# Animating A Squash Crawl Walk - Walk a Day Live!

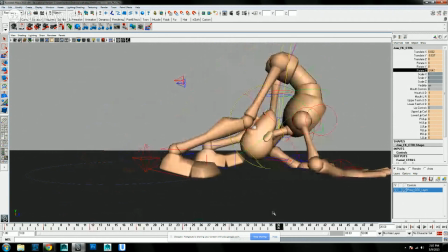We might. It's playful. It's fun. It's about.
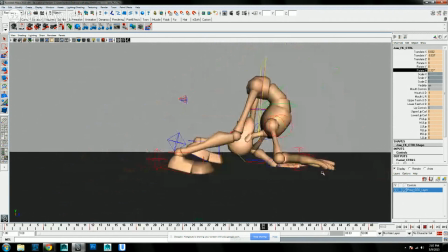And you can't really even see it, so I don't know if it's even worth.
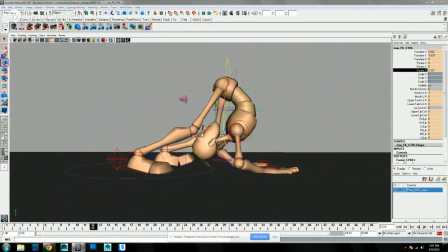Well, let's play with the idea. So let's tone it up. Actually see it, not just feel it, but really see it. Waggle.
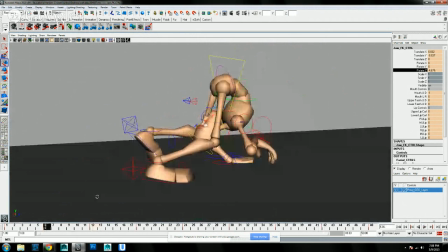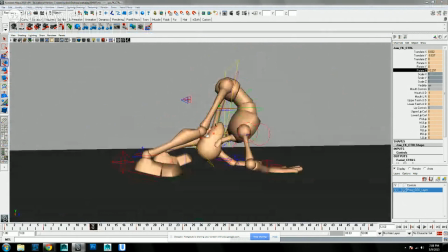So,
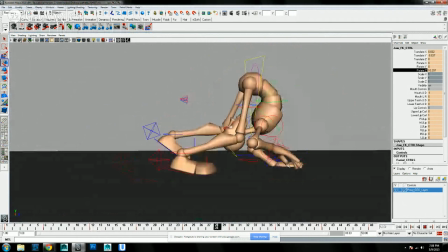and let's delay it 2 frames. What we got?
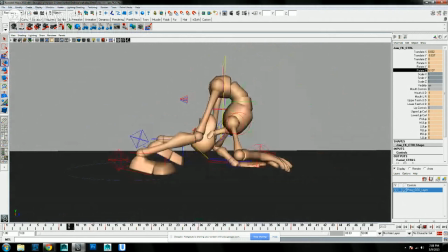That might be a little too much now. And again, what we're looking at here is the mouth movement.
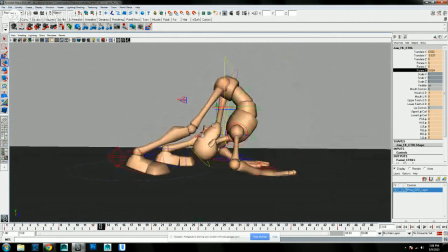And this is here. See how it's closed and open.
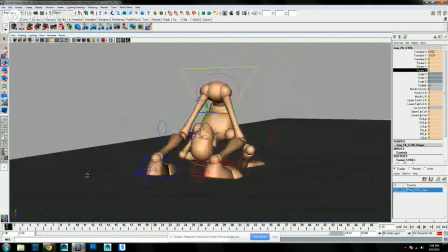Or if this is a better angle.
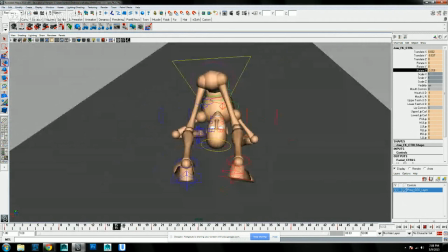Oh, that's not going to be a better angle. Yeah, you can see it flop a little more there.
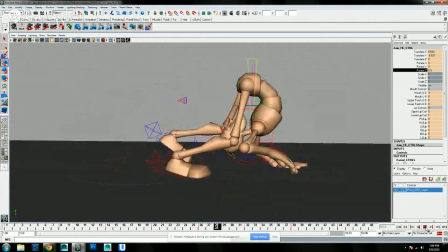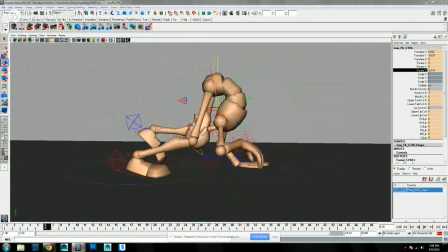Let's just tone it down just a little bit. So again, we don't want that to be the focus. We really want the focus to be kind of the squash and stretch of this area.
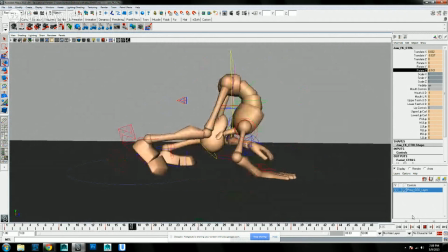And the kitty's in the pausing.
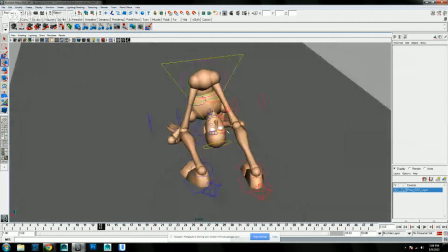All right. Let's do, just so that we're not looking at the same default thing, let's do something with the eyebrows here.
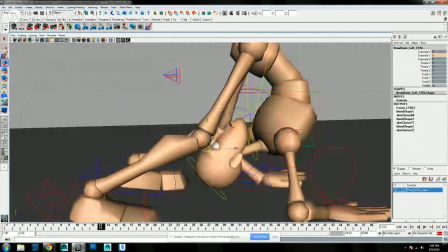Let's, yeah, you want to do a little bounce on the eyebrows? Let's do a little bounce on the eyebrows.
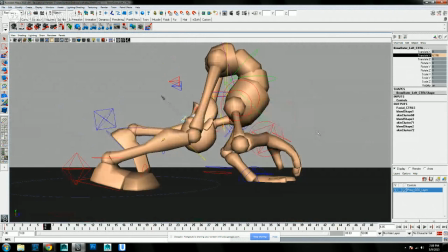Why not? So drag them back up there and squash them down there.
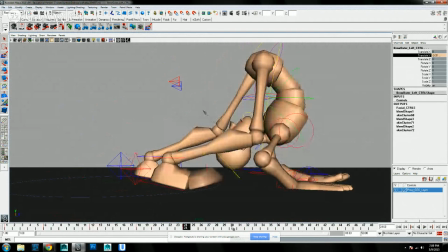Drag them back up there and squash them down. Drag them back, squash them down.
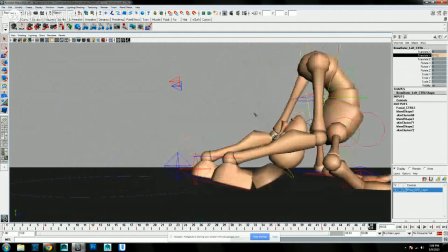Drag them back and squash them down. So let's see.
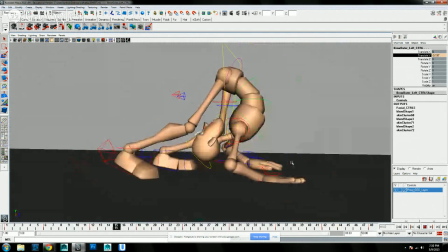Can't even really see that too much. But you can feel it.
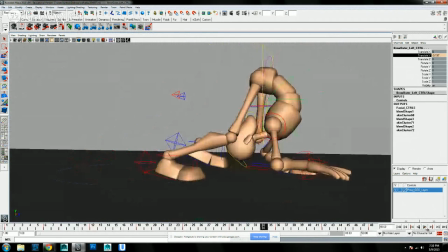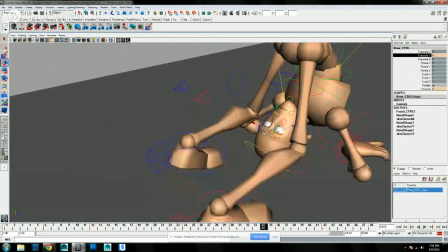That'll mix it up. Yeah.
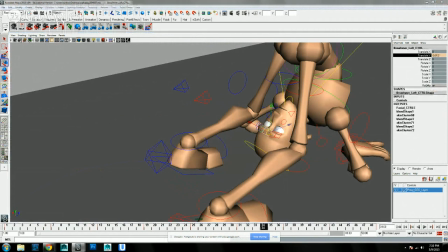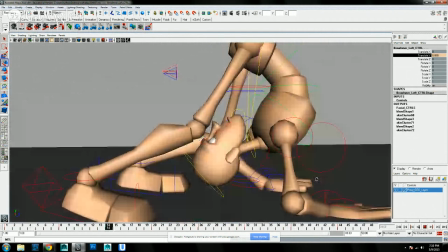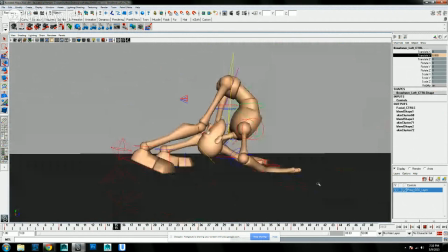There you go. Okay.
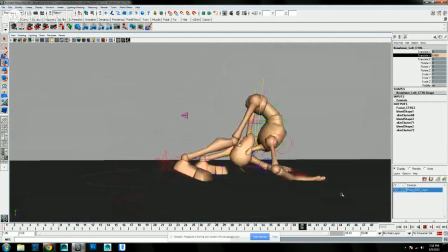And now the only other thing we do is translate Z on these. It feels a little too uniform.
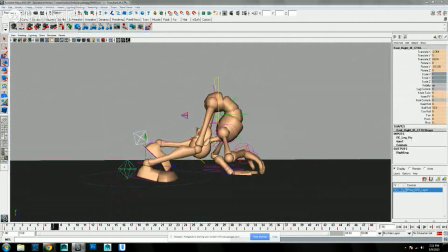And by uniform, I just mean like there's not actually a key on there, because there's not.
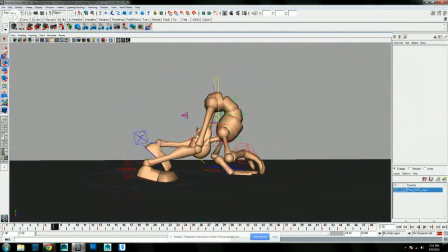So let's translate, and we're going to push it forward a little bit. I usually like to favor contact position, which is the flat on the ground position, versus on this guy.
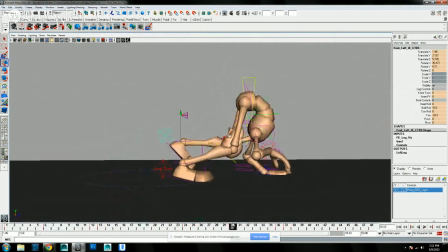Forward a little bit. Forward a little bit. Otherwise, it looks sometimes like the feet are slipping instead of raising off.